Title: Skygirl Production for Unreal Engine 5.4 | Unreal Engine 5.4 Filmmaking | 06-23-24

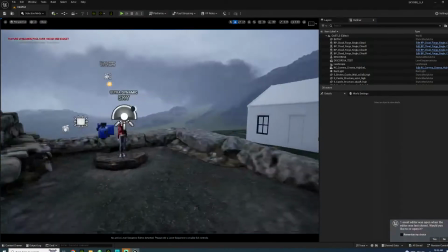First we gotta,
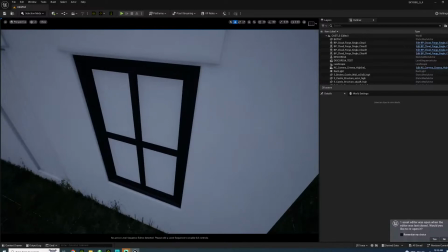yeah, I gotta texture this, but that's okay. It's not that bad.
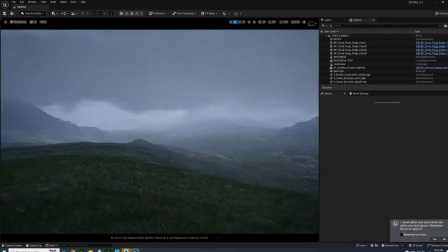Yeah, just gotta texture this, kind of finish up the landscape.
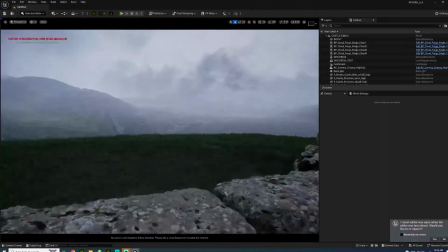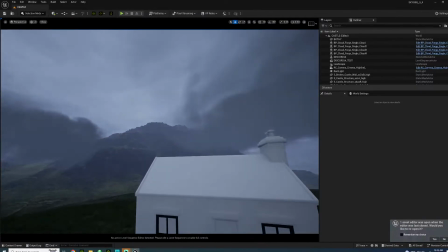Probably add some clouds up here. Yeah, we'll see.
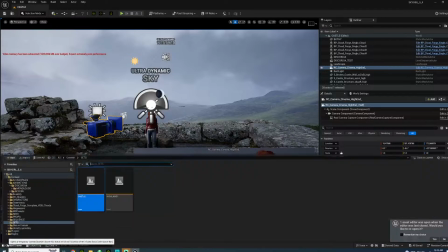I think this is a lot more dramatic. So let's get through iClone here.
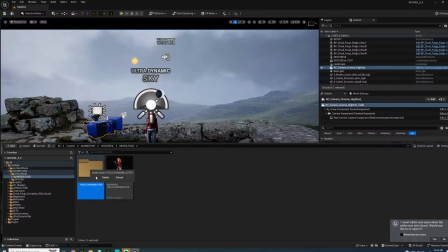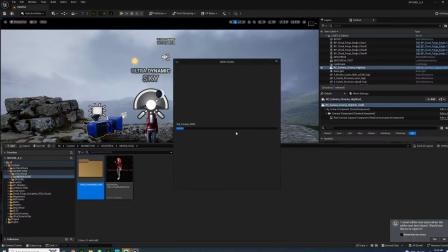Yes.
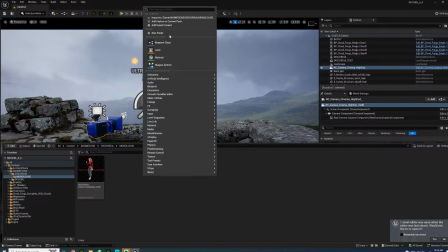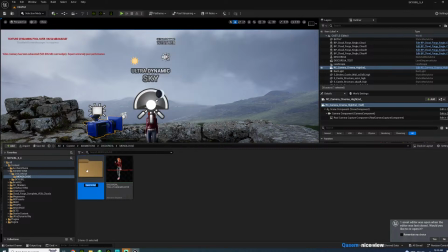Yeah, it's kind of based off the Scottish Highlands.
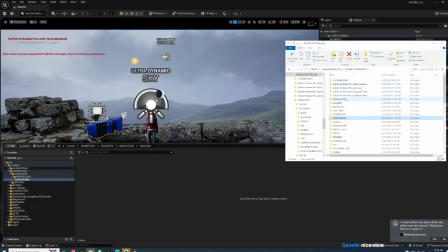I thought that would be a lot more dramatic. Like,
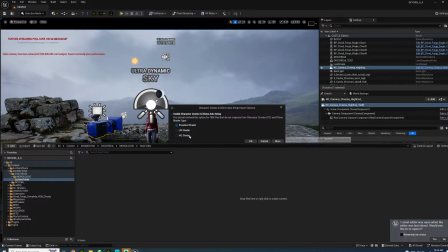just do this HQ shader.
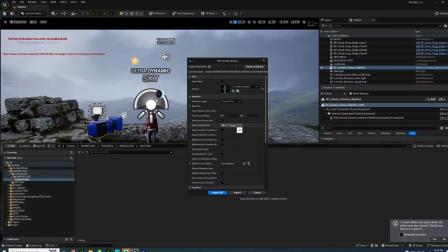Just uncheck import mesh, bring it in, make sure it's, since I set it at 60 frames per second, it has to be at 60.
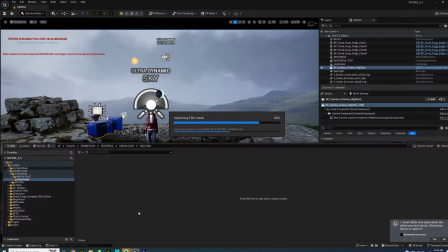Yep, that's it. Probably keep this up for another 15 minutes or so.
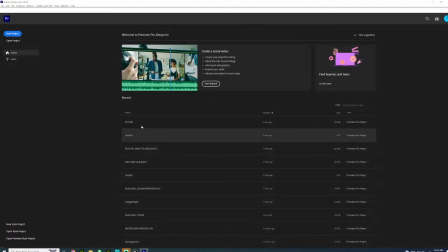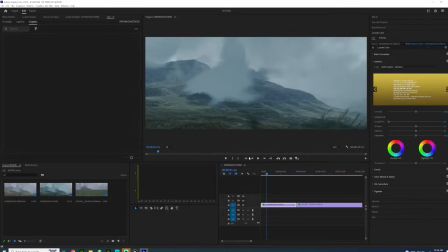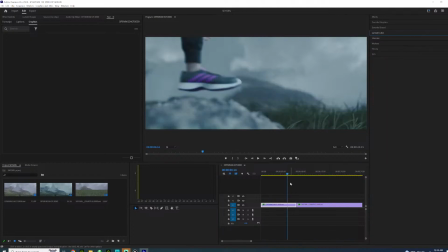Let's see.
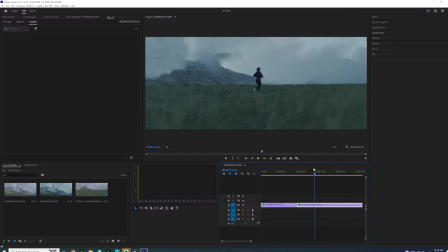Kind of the project so far. So I use motion director for the character to run, use the camera work.
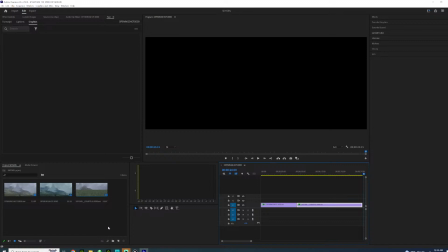There's another shot too.
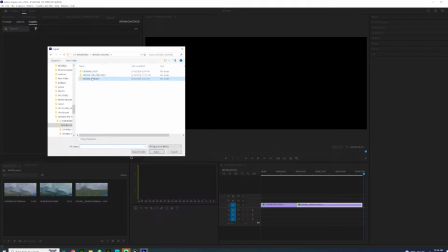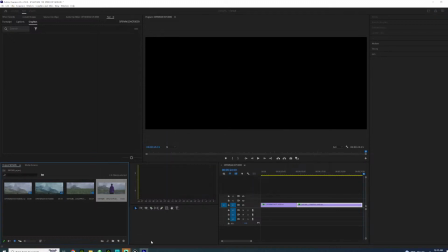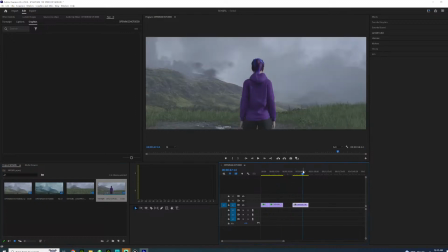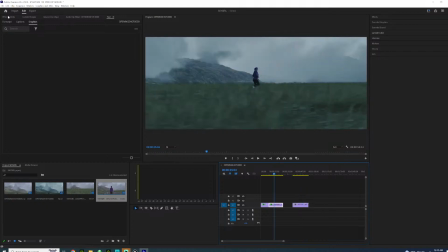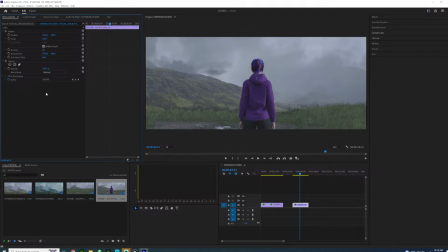Yeah, so that's basically the new set here. I thought this works a lot better. It's a lot more dramatic, I would say.
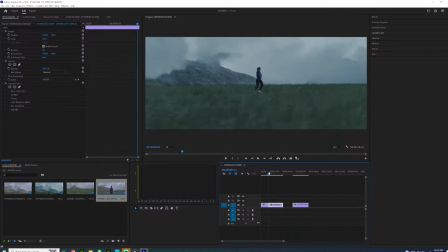The only issue why I had to change is because of the foliage.
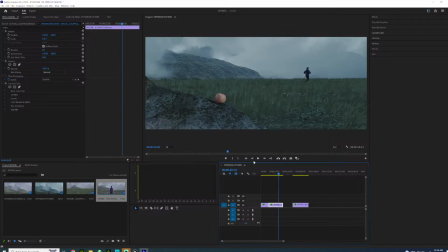It just, the old one didn't work out very well, and I was looking through and I saw the Highland set. I'm thinking, oh, that would be perfect. It's a lot more dramatic. But not only that, but you have the history here.
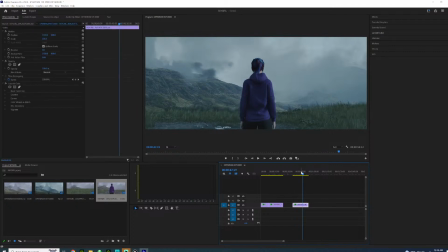If you know the history of the Highlands, it kind of would, you know, it would work a lot better. But yeah, I saw the CloudForge set, and in these hills here, and I saw, and this is from Brushify, so it's just pretty easy to make the set.